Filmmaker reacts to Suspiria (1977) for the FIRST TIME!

yeah she's dead bruh she's super freaking dead you two are sus man suspect that's like really
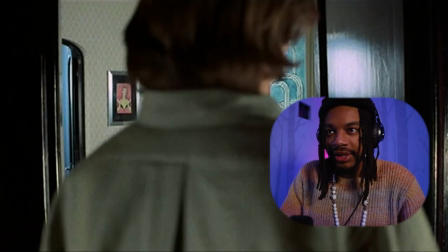16:46 crazy why are you doing this are you guys like feeding a ritual or you guys like what is the point i've already phoned so cool that was cool that was cool bad
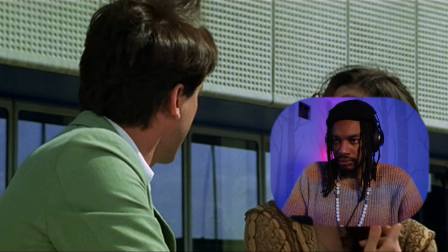17:02 luck isn't brought by broken mirrors but by broken minds that's a great saying damn i was about to say you might as well leave on that note that was a great that was a great last piece of dialogue
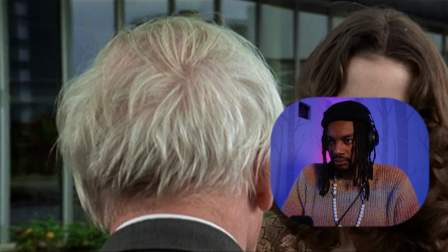17:19 to share damn their goal is to accumulate great personal wealth
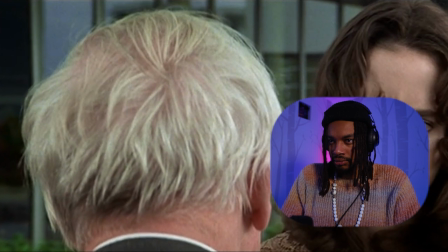17:24 but that can only be achieved by injury to others they can cause suffering i did not know that i did not know that at all damn a coven deprived of its leader is like a headless cobra
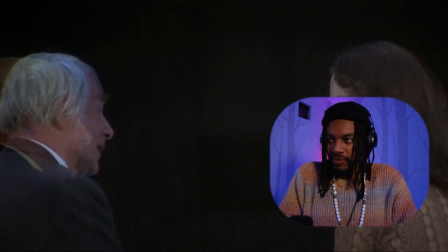17:39 harmless skepticism is the natural reaction of people now i love these camera movements it's so Great,
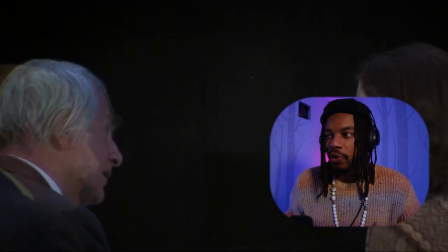17:45 they're able to bring forth a whole other atmosphere within the dialogue itself. I love I Love films that do that so great so many layers
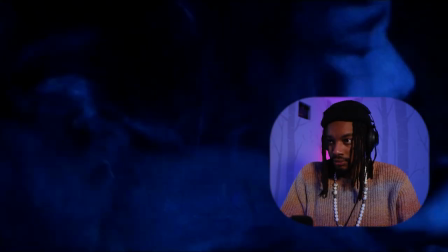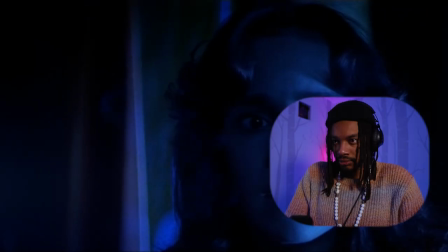18:01 Girl if you don't grab that bat and throw it out the damn window I can find out where they're going by counting their footsteps
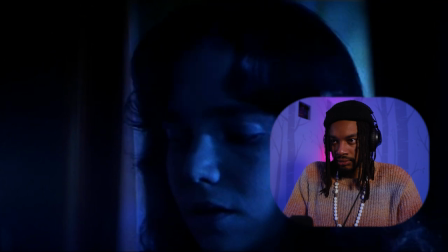well you're on the same path as the other girl who just got got so just don't get got
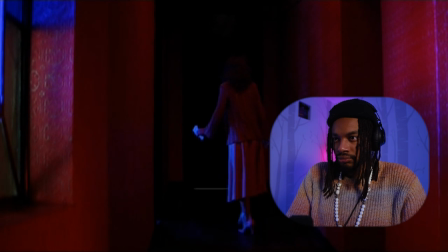18:18 then you should be good i want to say i do appreciate how they've distorted the space of this entire place bars but
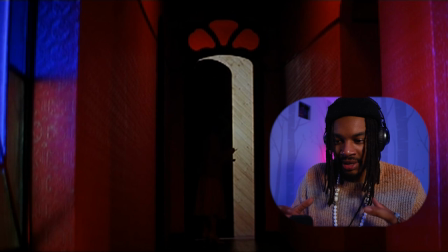18:32 like just seeing how it seems like the rooms are shuffling and just the colors are just making the same room look different and feel different it
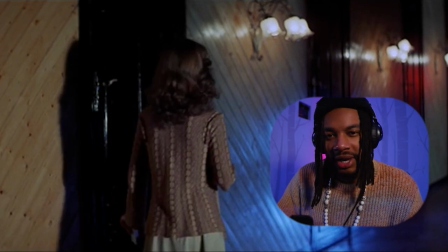18:44 just makes the space that much greater another way i can describe it is you know if you guys have seen the cube how the rooms are like rotating and switching that's what it makes it feel like hence like the dreamlike nightmarish feeling what about that door over there if that door right there is an actual door yeah i'll start feeling all over the freaking place put my fingerprints everywhere
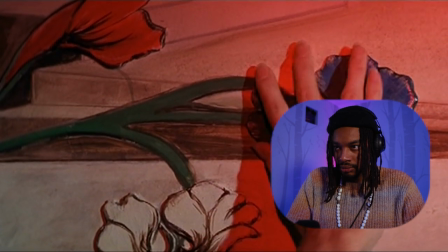oh wow that really was a door well i i i would have figured it out somehow then i'll
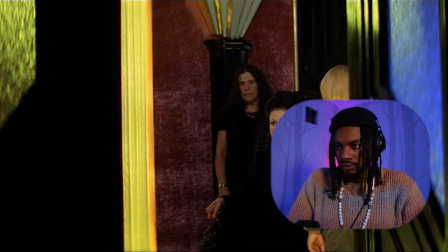19:25 vanish she must vanish she must die die die wow you just imagine
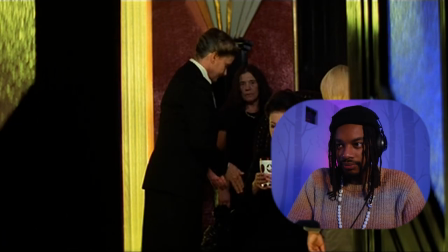19:35 hearing these people just ready to ice you like sorry to ruin the parade no no i'd run in there and start throwing haymakers this is crazy they're about to put a hex on you girl
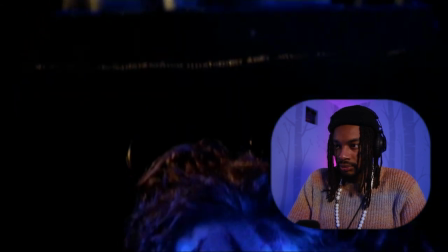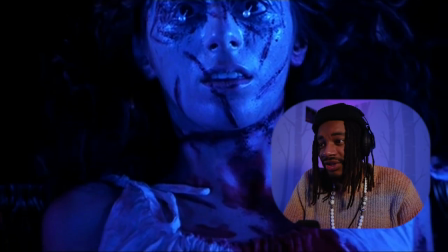20:00 wow oh man oh that is yo yo when this film wants to just dial up the violence it totally can what the hell who is it who's there man you ain't got to tell me twice I'm going ham I don't care
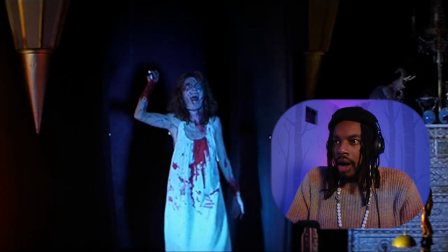oh man that is crazy that is absolutely crazy